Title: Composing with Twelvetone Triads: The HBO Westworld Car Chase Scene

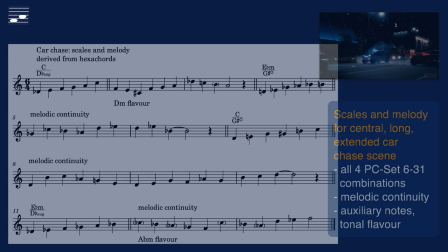The scene continues with an extended chase, full of action and gunshots.
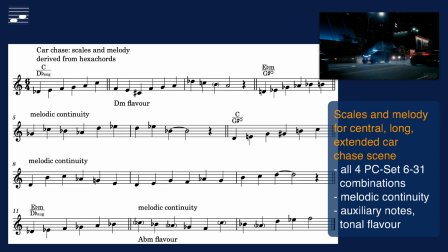I wanted to create a continuity by writing an extended melody in 3-4 time signature. Here is the process. I started with the four pairwise triad combinations that yield pitch class set 631.
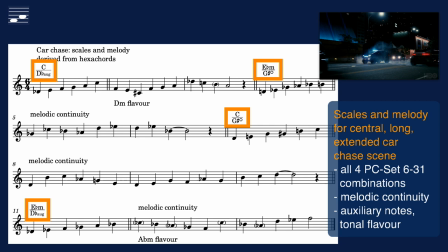I wrote the six unit pitch scales and then created melodic forms with auxiliary notes and subphrases with a quasi-tonal character.
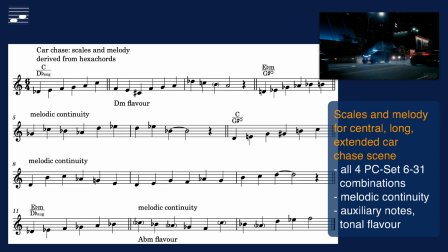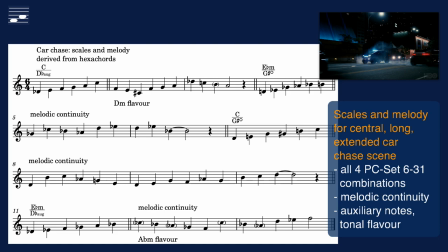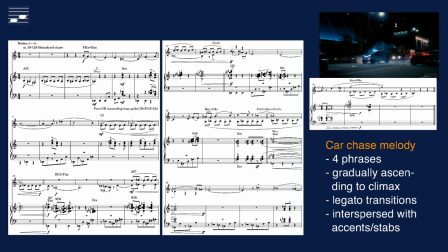Here is the reduced score, with the four sub-phrases that gradually move into higher register. These are connected through legato 8-note patterns. The articulate chords and stabs are timed between sound effects.
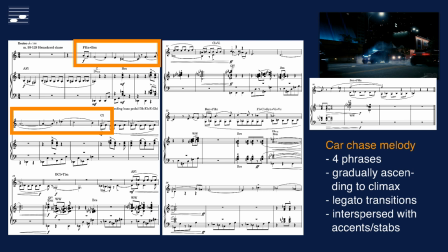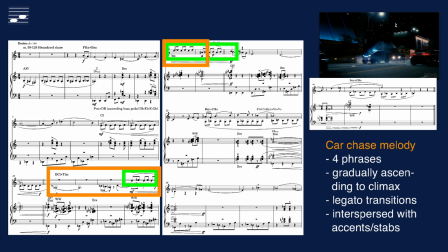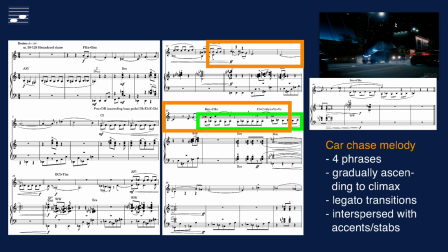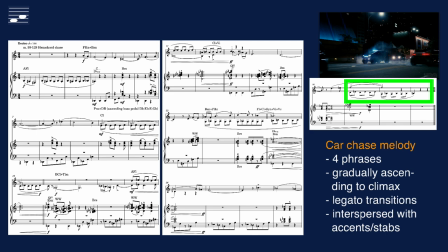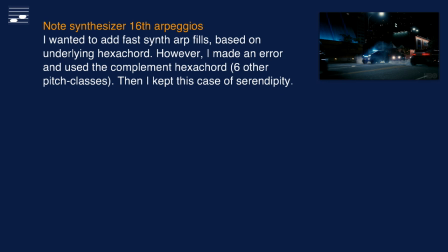Here is the orchestrated version, with the lead instruments. In the background you'll hear 16th note synth arpeggios. These are a case of serendipity. I wanted to use the hexacord currently active in the foreground, but made a mistake and instead wrote the complement 6 pitch classes.
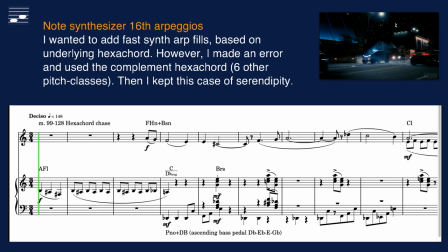But then I liked the contrasting effect and decided to keep it.
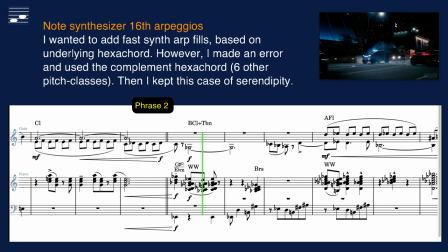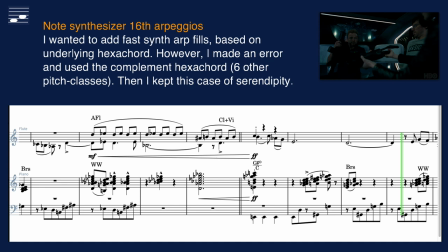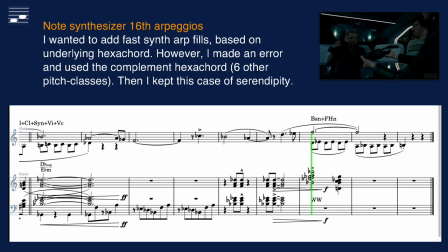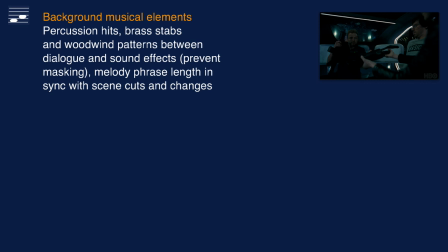In the final mix I hope to have achieved a climax effect towards the end. Verify the timing of woodwind patterns, brass stabs and percussion hits.
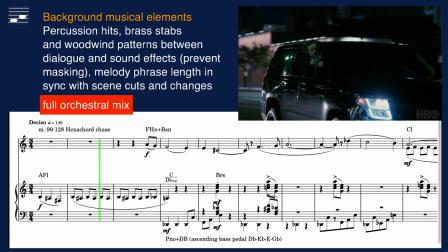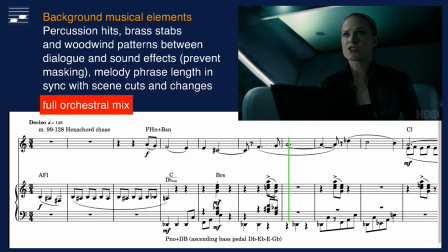Police ahead. Maintain speed. Sharp left.
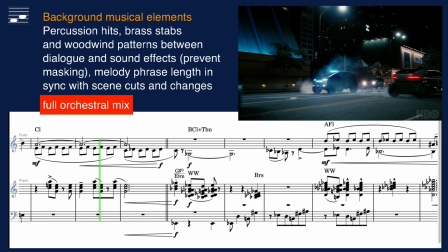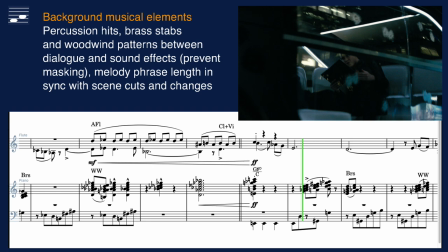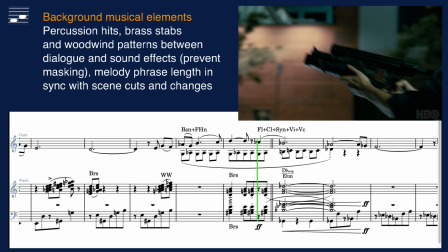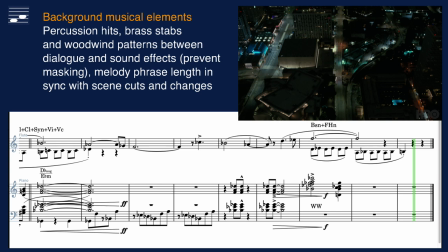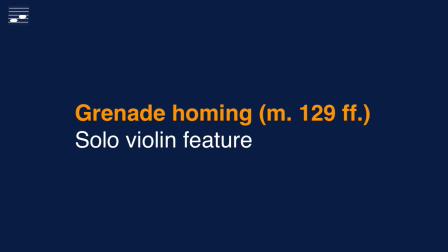When the grenade is fired from the vehicle, there is another feature for solo violin.
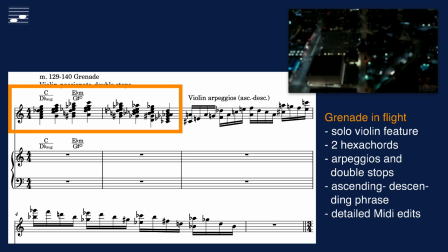The starting point is a set of ascending and descending hexachords.
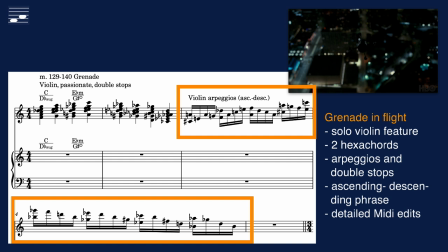These were adapted into 16th note arpeggio patterns.
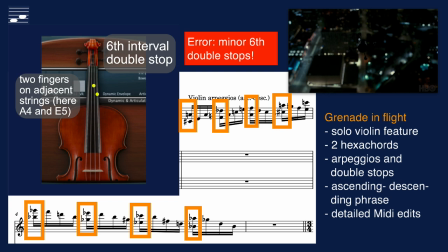Each beat of this virtuoso phrase opens with a double stop at the major 6th interval.
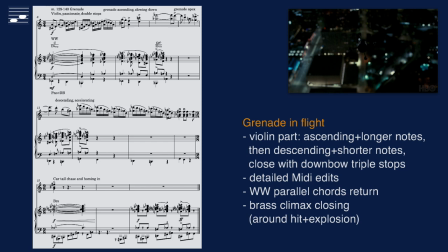On a violin these are easy to play as the fingering diagram on the left shows.
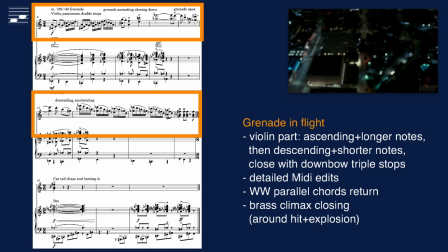The shape of the violin melody mirrors the grenade trajectory with a climbing phase that slows down at the apex while accelerating during the descent.
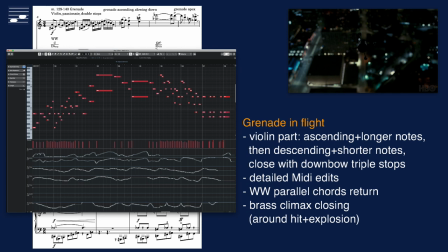It closes with downbow triple stops just before the grenade hits the target. This fragment required a lot of detailed MIDI editing involving bow direction,
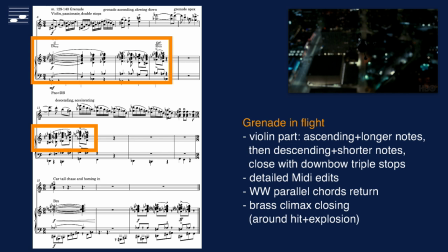pressure and position and other parameters of the Swam solo violin plug-in. In the background the parallel woodwind harmonies return with two statements, while there is a brass crescendo and a number of steps around the explosion sound effect. Listen to the piano rendering.
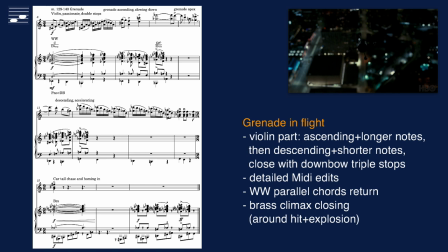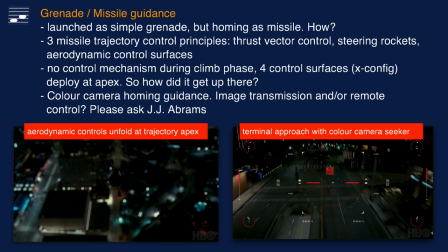And here are a few puzzling questions. The projectile starts as a grenade, launched from a gun, while homing as a missile. For trajectory control it must have either thrust factor control, steering rockets or aerodynamic control surfaces.
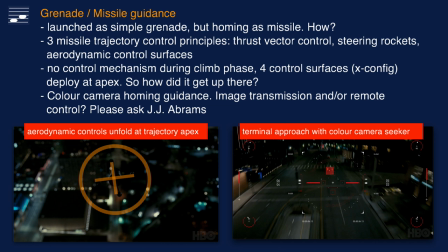The latter, a set of four rotating fins deploy in X configuration at the apex, as the footage shows. So I wonder how was the climbing phase realized? Then in the terminal homing descent we look through the seeker head, a color video camera in the dark of night.
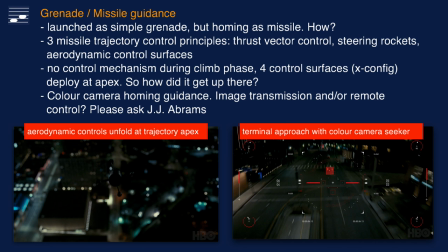This indicates remote control, with data transmission to the human operator in urban environment. Maybe J.J. Abrams is willing to reveal the details of this miracle weapon.
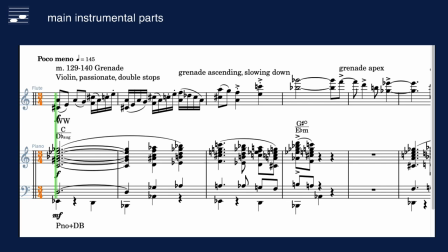Listen to the main instruments performing this fragment.
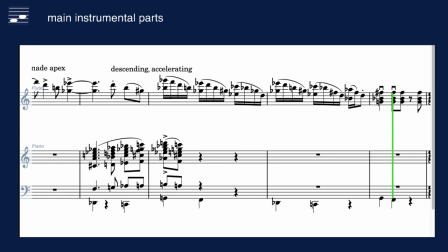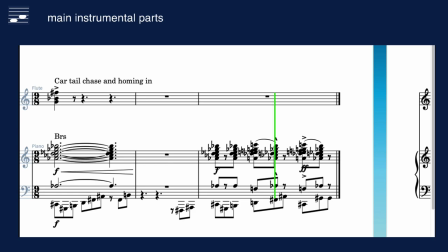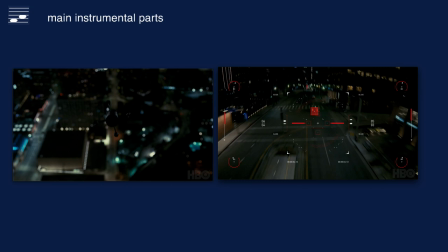Closely watch the grenade flight trajectory and target intercept in the total mix.
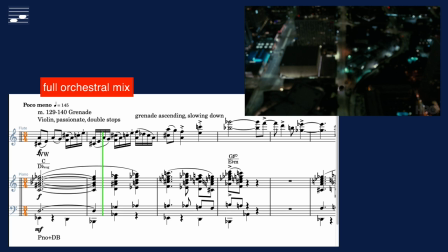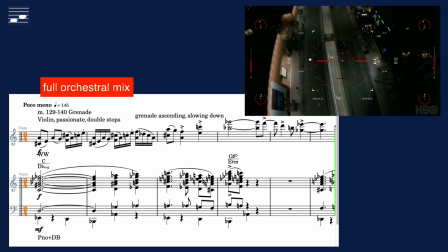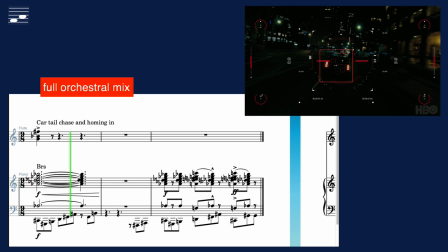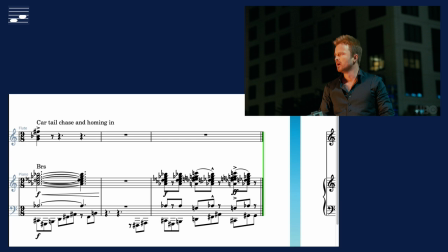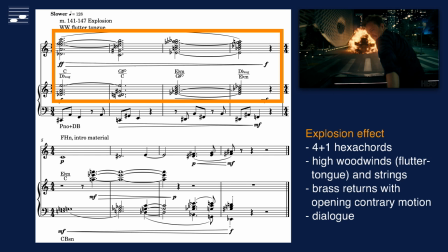The explosion effect is filmed from various angles. This is supported by 4 plus 1 sustained hexachords for high woodwinds and strings.
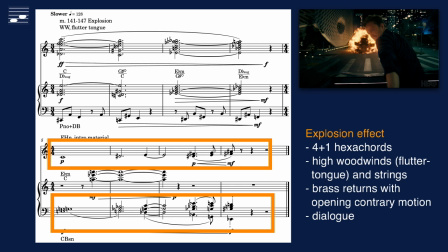But we enter a new phase in the chase, as announced by the return of the opening contrary motion music from the start of the scene.
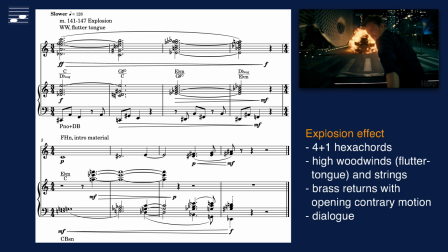Woodwinds are playing with Fluttertongue, another parameter setting for the Swom instrument plugins.
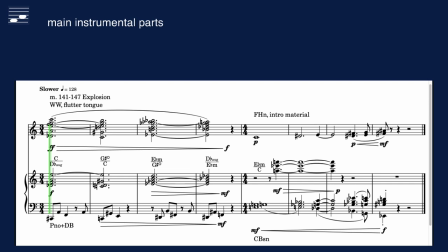Reduced dynamics in the middle prevent dialogue masking.
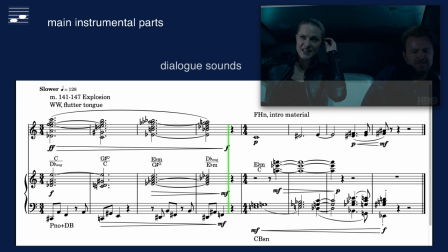Here is the final mix version.
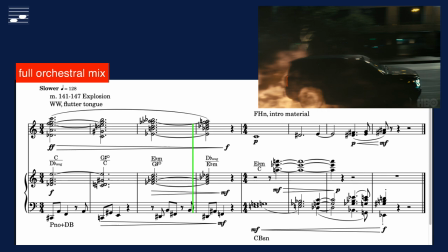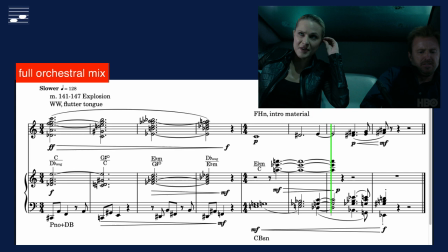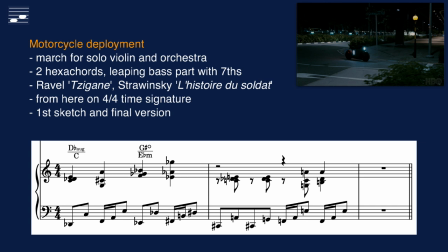The leading lady calls in a remotely operated motorcycle, which is accompanied with a march for solo violin and orchestra.